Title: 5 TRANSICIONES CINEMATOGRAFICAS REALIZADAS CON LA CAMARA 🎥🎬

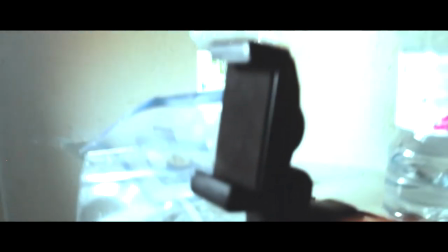coges, lo colocas aquí el
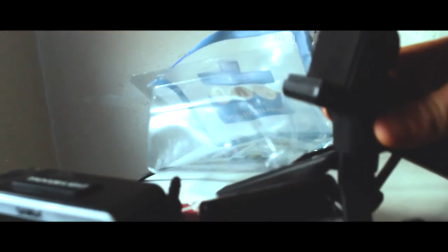mirad, colocas lo voy a girar mal pero en resumidas cuentas
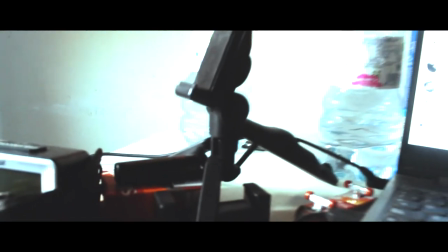colocarías aquí la cámara o el móvil y te pondrías a grabar, no ves mirad,
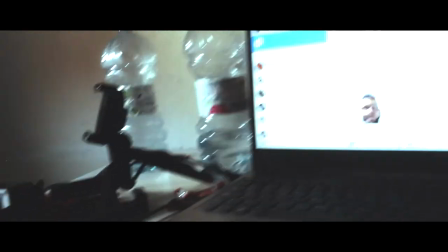veis pues en resumidas cuentas sería eso, y os voy a dar un bonus extra, sabéis lo que es un bonus, ¿no?
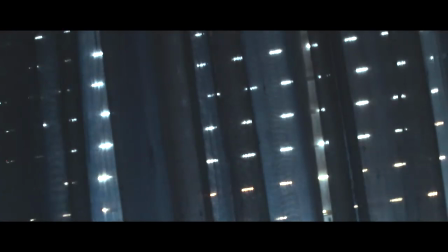es un plano así un plano elevado ¿no veis? ahí grabáis tomas elevadas lo que
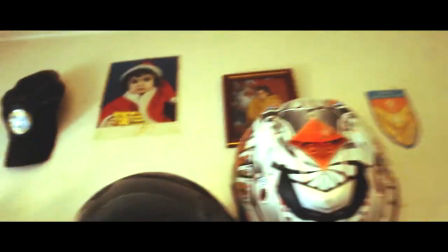pasa es que esto para que transmite inquietud tienes que grabarlo desde abajo así,
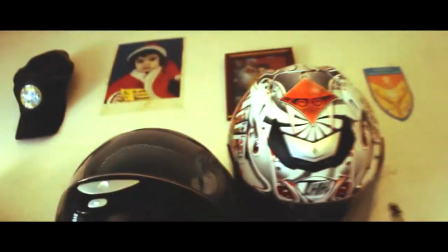¿veis? con la cámara inclinada pues chicos si os ha molado el tipo de vídeo que he hecho, dejar como he dicho al principio un pedazo de like suscribiros, activar la campanita Y pronto nos vemos Seguidme en Blacklist.si en Instagram Para más contenido así Que veáis más contenido así Pero sobre todo lo subiré a Youtube Subiré películas, cortometrajes Y de todo chicos Pronto nos vemos Me demora lo que se está haciendo Chicos, así que si queréis más cosas así No tenéis más que dejar un like Y suscribiros ¿Vale? Nos vemos pronto chicos Que consiste en Tú estás apuntando aquí Y haces así
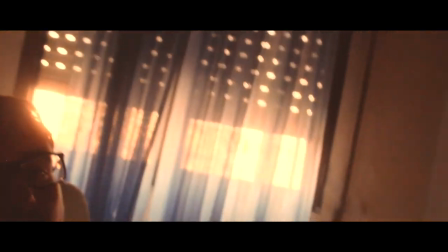Sabes y vuelves Sabes Sabéis chicos Es como pa,
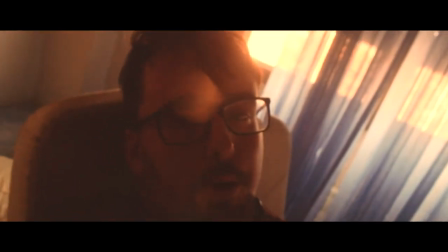pa Y vuelves a donde estabas Es una transición Que sirve Para transmitir nervios Vale chicos Esto Eso es para transmitir nervios Luego hay otra transición Que tú te puedes sentar en una silla Esta es la idea de la apuntando De abajo Te sientas en una silla Y haces así
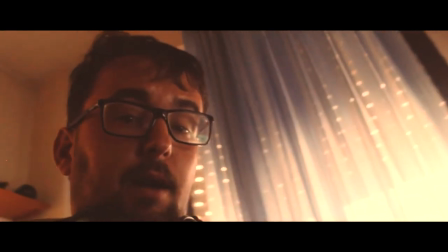Esto transmite mucha tranquilidad Pero a la vez inquietud Inquietud chicos Cuidado ya estamos hablando de parar en mañana Entonces Hay otra chicos Que es así ¿Sabes? Pero estas son de movimiento todas Vale chicos,
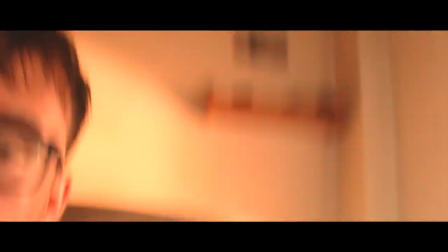o sea Se trata de Coger el trípode, luego esto se cortaría Esto no lo voy a cortar para que veáis Y pasar La cámara por todos los lados Entonces transmitiría Nervios Son tomas de movimiento ¿Sabéis?
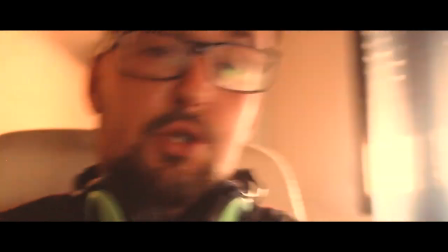Sería una cosa así ¿Sabéis chicos? ¿Qué más transiciones os puedo enseñar? Pues la transición esta, mira Consiste, chicos,
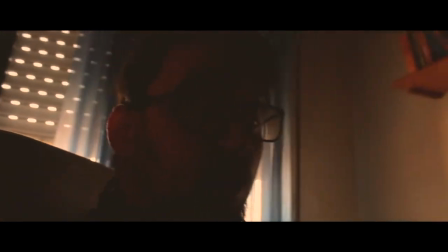en Es una transición muy sencilla, chicos Que consiste en tapar la cámara Y cuando la destapas Estás apuntando a otro lado Estás
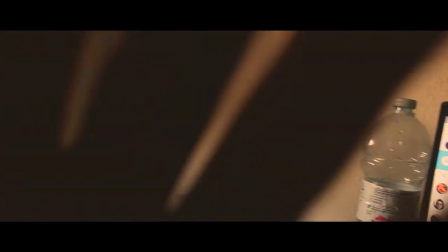fijando el objetivo para otro lado ¿De qué trata? de tapas la cámara
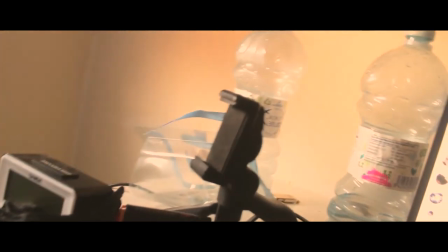apuntas para otro lado la tapas y destapas no se si me he explicado si tenéis alguna duda dejádmela en un comentario vale chicos pues consiste básicamente en eso la primera transición tapas, dejad de grabar
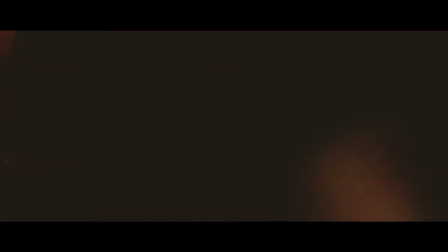apuntas para otro lado
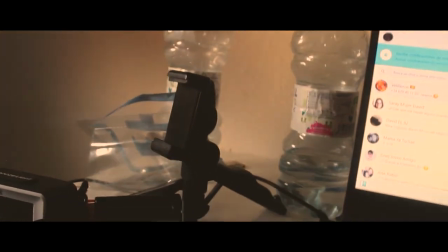destapas tapas y apuntas y estás apuntando para otro lado esto se llama pasar o llevar a negro Vale chicos Luego también Hay otra transición Que es muy básica Que ahora la enseño